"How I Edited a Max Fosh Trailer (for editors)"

So number one in this video was clip selection. Number two is pacing. The edit is the pace, well there's a load of other stuff too, but a lot of it pacing. I think pacing correlates a lot to attention spans and I don't know if you know the state of the internet at the moment but attention spans is incredibly important. And I'm not necessarily saying like you have to do that in like it's kind of fast paced kind of style, but it's just the way that I like to edit.
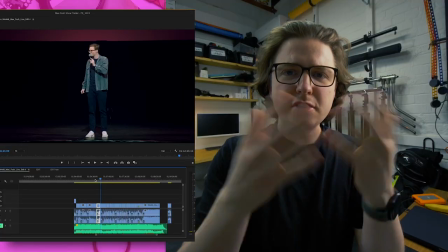But there are other ways too, so that's cool. So obviously once you've done your shot selection, you'll end up with something that looks a bit like this.
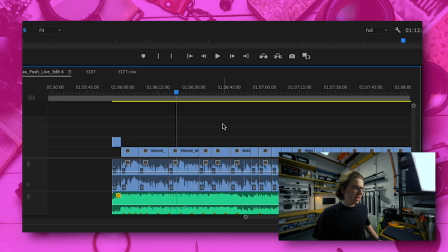Okay so here the camera stopped recording and I didn't realise till afterwards.
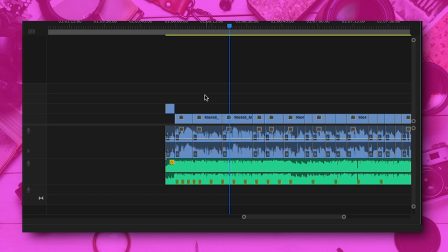So basically I'm saying you want to find a song that fits well with your clips and just lay it underneath the clips and just see how it feels to play back with the visual. The song you use does make a big difference to the pace when you edit. So find a song before you start editing the clips and just see how it feels with the track.
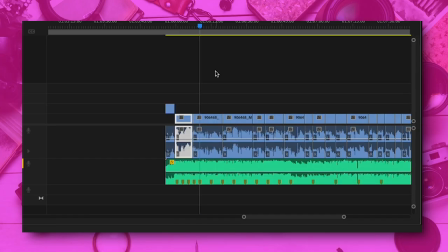I got this track from Premium Beat. I often go to them for commercial work that needs kind of like higher quality sound and specifically beats.
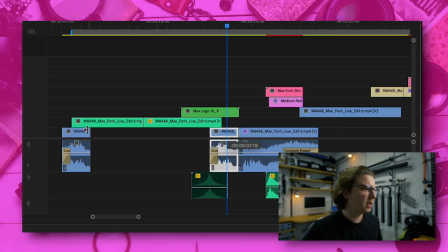Guys, this is probably quite a basic example. Very basic. The original sounded like this.
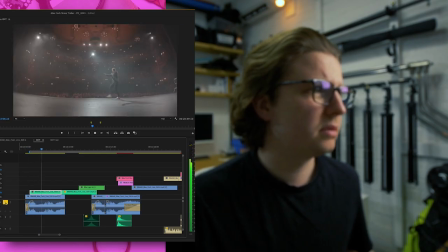What's happening? London Palladiums!
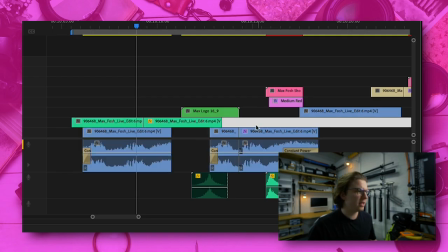Okay, so that, I mean, if you look at these two clips, and this is the original here, and this is the two we ended up with, that's literally just cutting out, I don't know what,
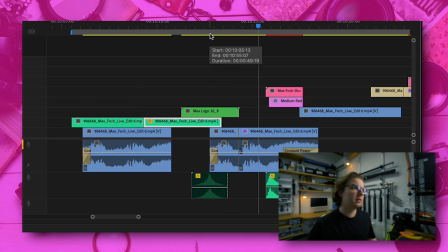maybe half a second or something?
What's happening? London Palladiums!
You know, we're straight in there, we're keeping this condensed. In this clip, we're giving the viewer time to drop off.
What's happening? London Palladiums!
Don't let, don't give the viewer time to drop off. Next example.
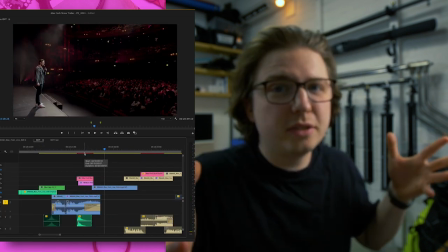Thank you.
Thank you is quite good with a cheer. You know, it's telling the viewer, audience, thank you.
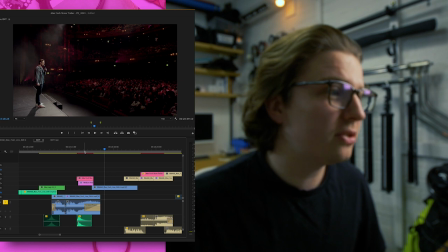But not enough for good retention. So what do we need on top of that?
Live from London, it's another message.
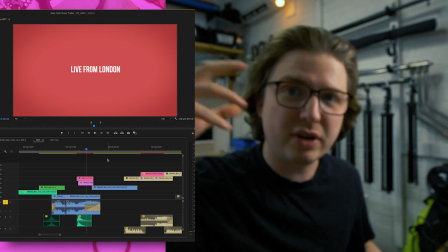Those two added together gives retention, gives interest, gives the viewer's mind is doing something.
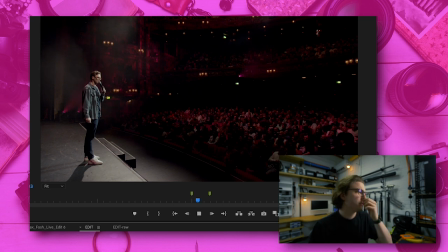Thank you. You're sat there wondering whether this is going to be funny. Don't worry, Hannah, me too.
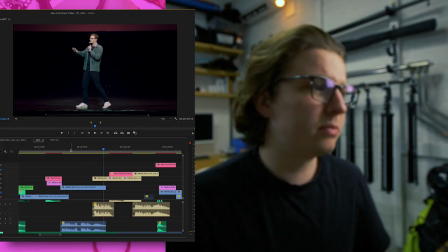What was the job that you got the work the delivery line on that was was good You don't really want to actually see there are some exceptions
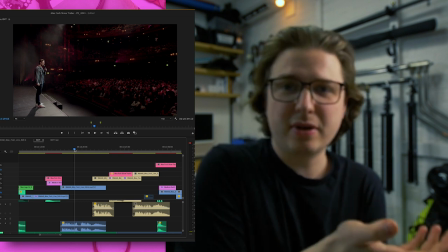to this rule where you obviously don't want to in this case Where it's a comedy thing that the delivery of the joke is quite important,
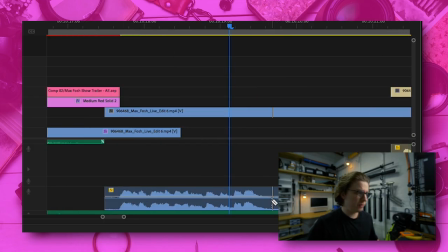and if you're cutting into the joke, maybe Where we have this kind of quiet this gap here, you know, you really don't be doing this.
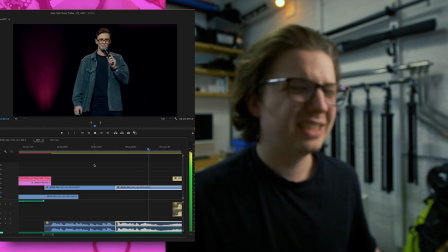They're wondering whether this is going to be funny Don't worry Hannah, me too That's not good.
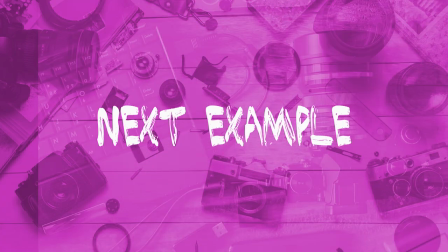It's that ruins the delivery of the joke, so don't do that What was the job that you got that you weren't qualified for, Devs?
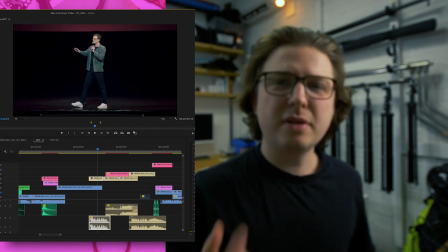Who here hasn't slept with my dad?
So sometimes the round clips that you want to use, there are like little bits, like this bit here.
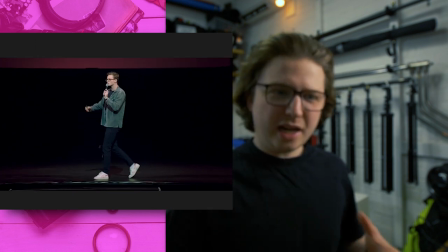Devs, love it.
You know, it's that kind of like camp thing, but it's kind of funny.
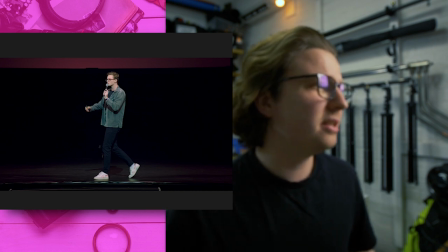It's a bit of a, I would say in this situation, it's not part of the joke and cut it out.
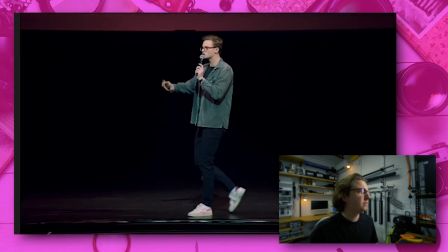Evs, love it. What was the job that you got that you weren't qualified for, Devs? The one that my father gave her.
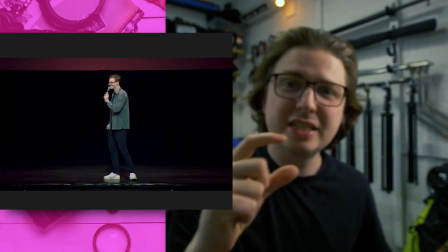Okay, so that's a classic example where maybe you don't want it because Max is just repeating what Debs said in the audience.
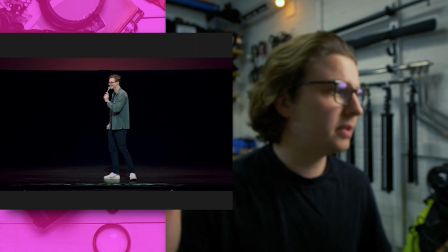So I mean for a trailer You know, you're not getting any new information there. So cut it Daddy you dog I
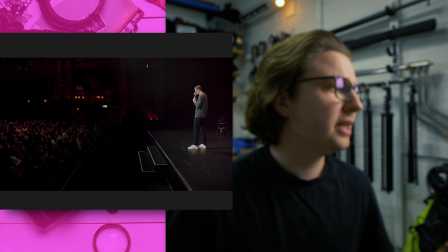Would say I cut that as well. I just thought the next one was funny
We are gonna have words Josh, what was the job that you got that you weren't qualified for?
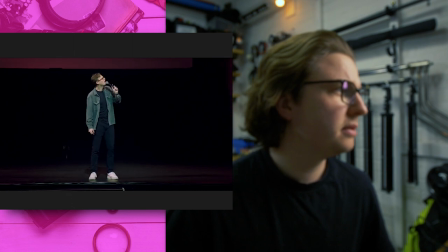Oh, wait, mate, it's not until a bit later.
I didn't... Same thing! Dan, who... Okay, who here hasn't slept with my dad?
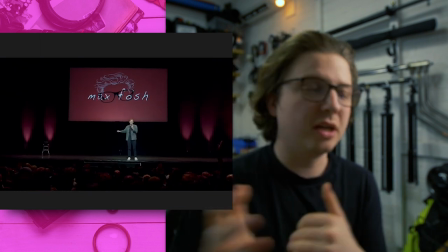That line was much later on in the show. I'd forgotten about that.
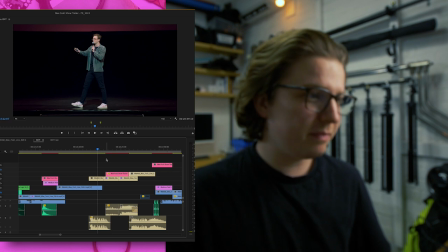Yeah, I just thought that was kind of funny, because it was like, it's kind of like, I just, I mean, I'm quite a fan of the kind of humour, like self-deprecating, is that it?
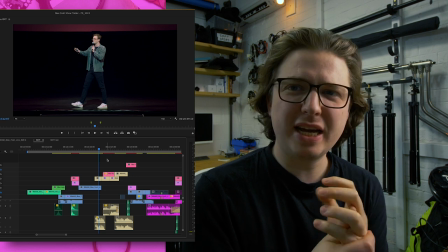Self-deprecating?
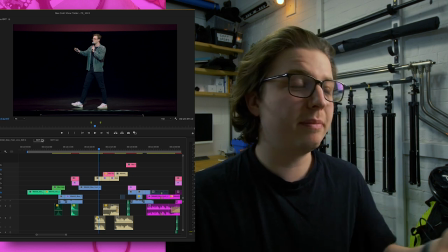I think it is self-deprecating I really like that kind of humor so maybe I was going in a bit too hard on that But you know it was like this kind of like Max is in the lurch You know Max like Max isn't aware of this thing that's going on and is
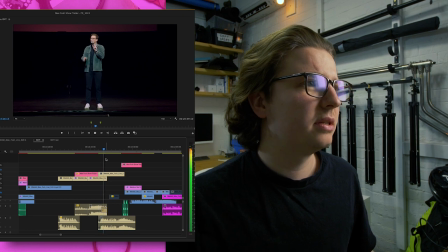and you know It's kind of funny and I also liked how with this shot Max is asking a question
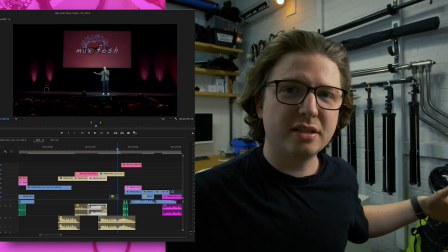We're seeing him ask it and then the shot after We're seeing the audience that that feels very nice as a viewer because you're you're connecting a bit to the audience so you see he's
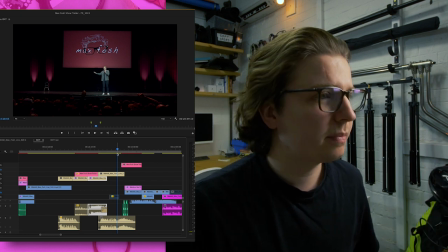asking someone a question you can see the people there so that's that was quite cool as well this boy must be really creepy you
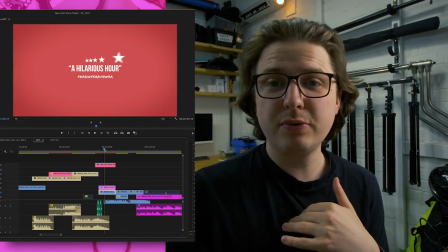don't seem creepy okay so we've got this boy must be really creepy you don't seem creepy he's kind of saying the same thing twice he's using this word creepy
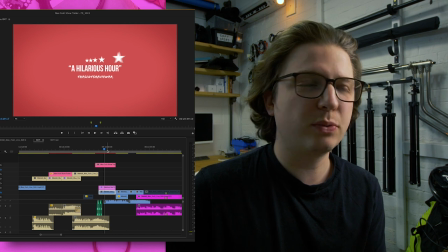twice so we don't need to see him say that twice so instead we're choosing to have the visual on
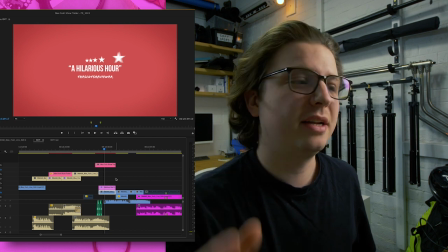screen over the first part of what he says and then the second part we can see him say it This black must be really creepy,
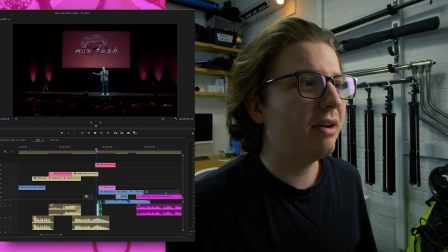you don't seem creepy.
Because to be honest, we probably read a hilarious hour. A hilarious hour.
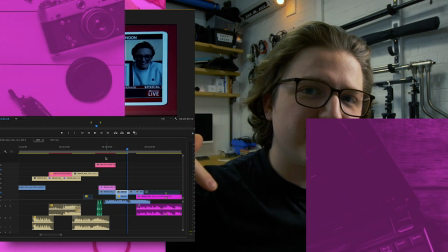This black must be really creepy, you don't seem creepy.
Your brain is constantly engaged. So Max is kind of mumbling, we've got some friends down here.
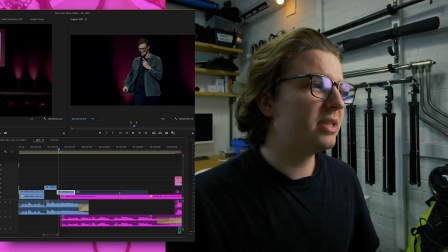We've got family in the boxes. So, you know, we're still on the previous joke when we're here.
We've got some friends down in the boxes.
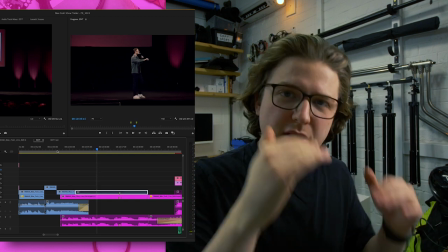We've got some friends down there, we've got family in the boxes. It's overlapping, I think that's really important.
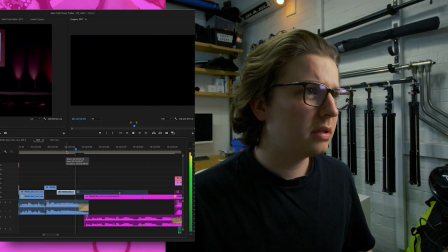Because if we just had this on its own.
Got some friends down, they got family in the boxes It's not needed
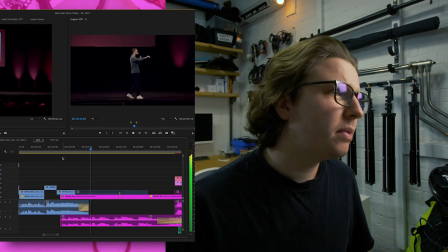Overlap it Got some friends down, they got family in the boxes You got mum, dad
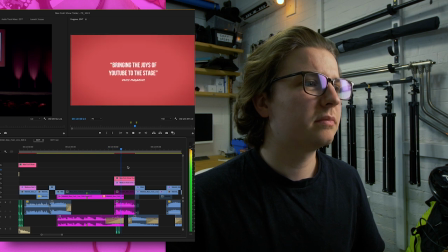Why are you guys signing different boxes?
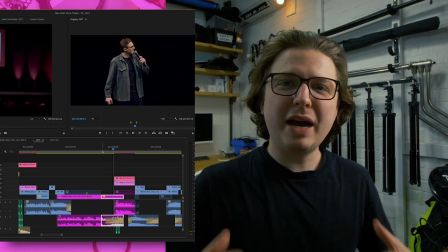Okay, I love this section This section is so good because Max's look on his face in this bit is like What is going on?
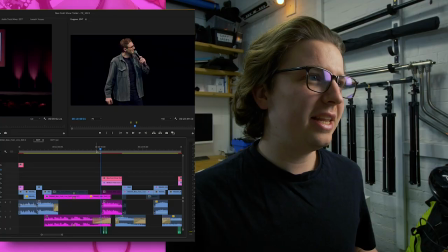Why are you guys signing different boxes?
I don't know what's happening And it's like this kind of look here, kind of like this kind of look on his face, and it's just like, what?
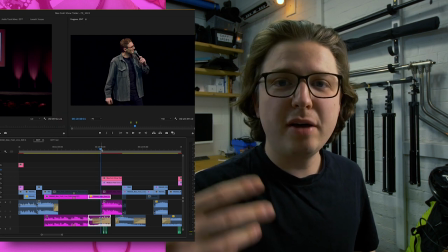I think it's kind of funny. You know, we're kind of like confirming that in this next bit.
Why are you guys signing different boxes?
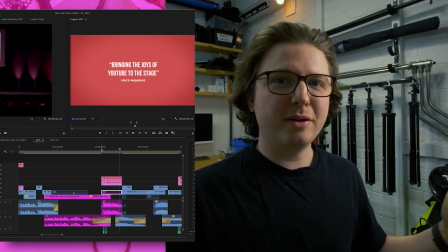You know, why are you guys signing different boxes? What's going on? What does everyone else know that I don't know?
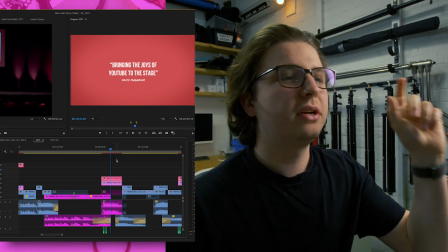And on top of that, because we're kind of continuing the same joke, we've got a new visual, bringing the joys of YouTube to the stage.
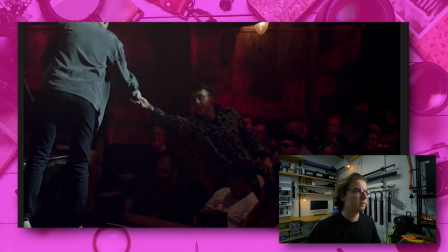Something else for the mind to do.
You genuinely got a note that just says, shame.
Okay, so this shot, I think I mentioned this earlier, but this shot was really important for clarity of like what's going on and also without it, we've got this shot for...
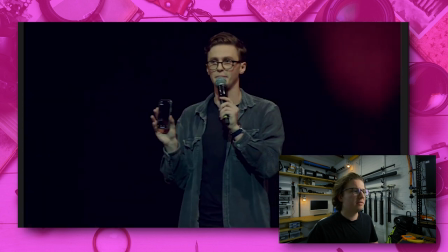Too long. Yeah, we would have had that shot for, how long is this?
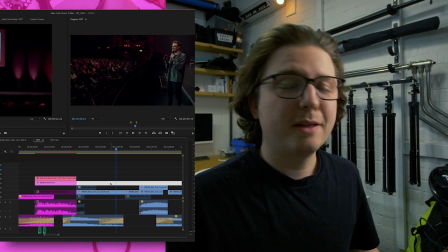Okay, well two seconds, nearly three seconds. Doesn't sound like long, but that's really long.
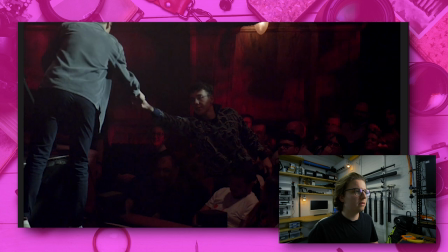So we can break it up with this shot.
You genuinely got a note that just says, shame.
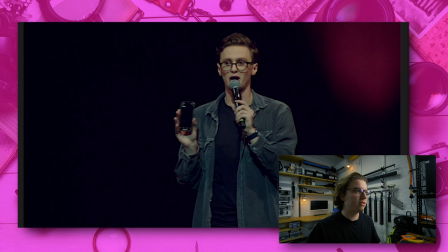I love the new camera angle on this bit for the delivery. That's great. As he turns towards the audience.
Shame.
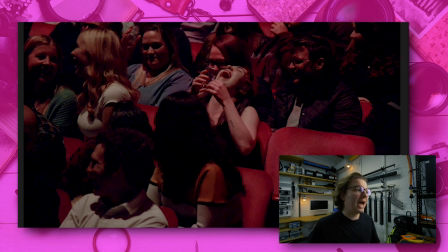New perspective, like a new laugh, big laugh. That's great. And the music pumps. Oh my God.
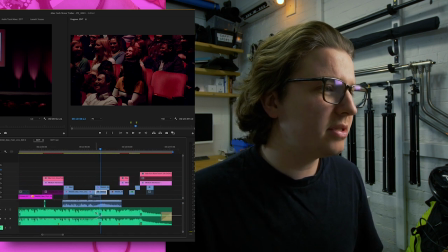People, it's really important to pump the music when no one's speaking or nothing's happening.
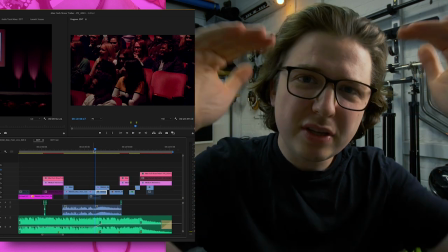There are some exceptions to this, so don't take this as gospel. But we want to have the audio high. So, you know, if there's a gap for a second or two with no one talking.
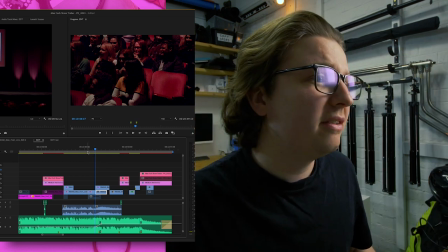Pump the audio, fuck.
Shame.
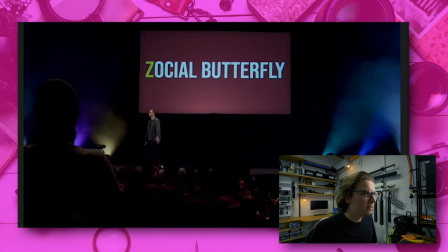I quite liked the music there, the da-na-na-na, the da-na-na, that bit, and then having that kind of, just Max's vibe of him when he was like turning around, doing that dance thing,
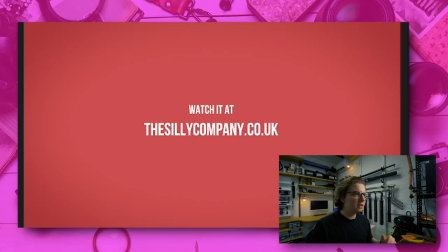that kind of felt quite cool. I started with number three, so this one's...
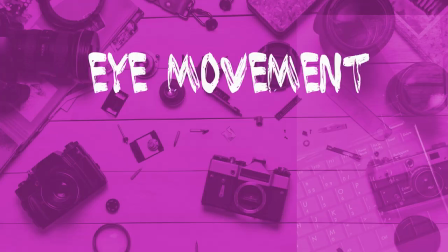Number one. I can't express enough the importance of eye movement. Eye movement control. Whilst it's important to keep the pace good and the viewer engaged. If you go too far with that and the person's eye is having to look around the screen, it's getting a bit mental, there's going to be, it's almost like too much effort. They're going to be like, this is too much, I can't be asked to do this right now.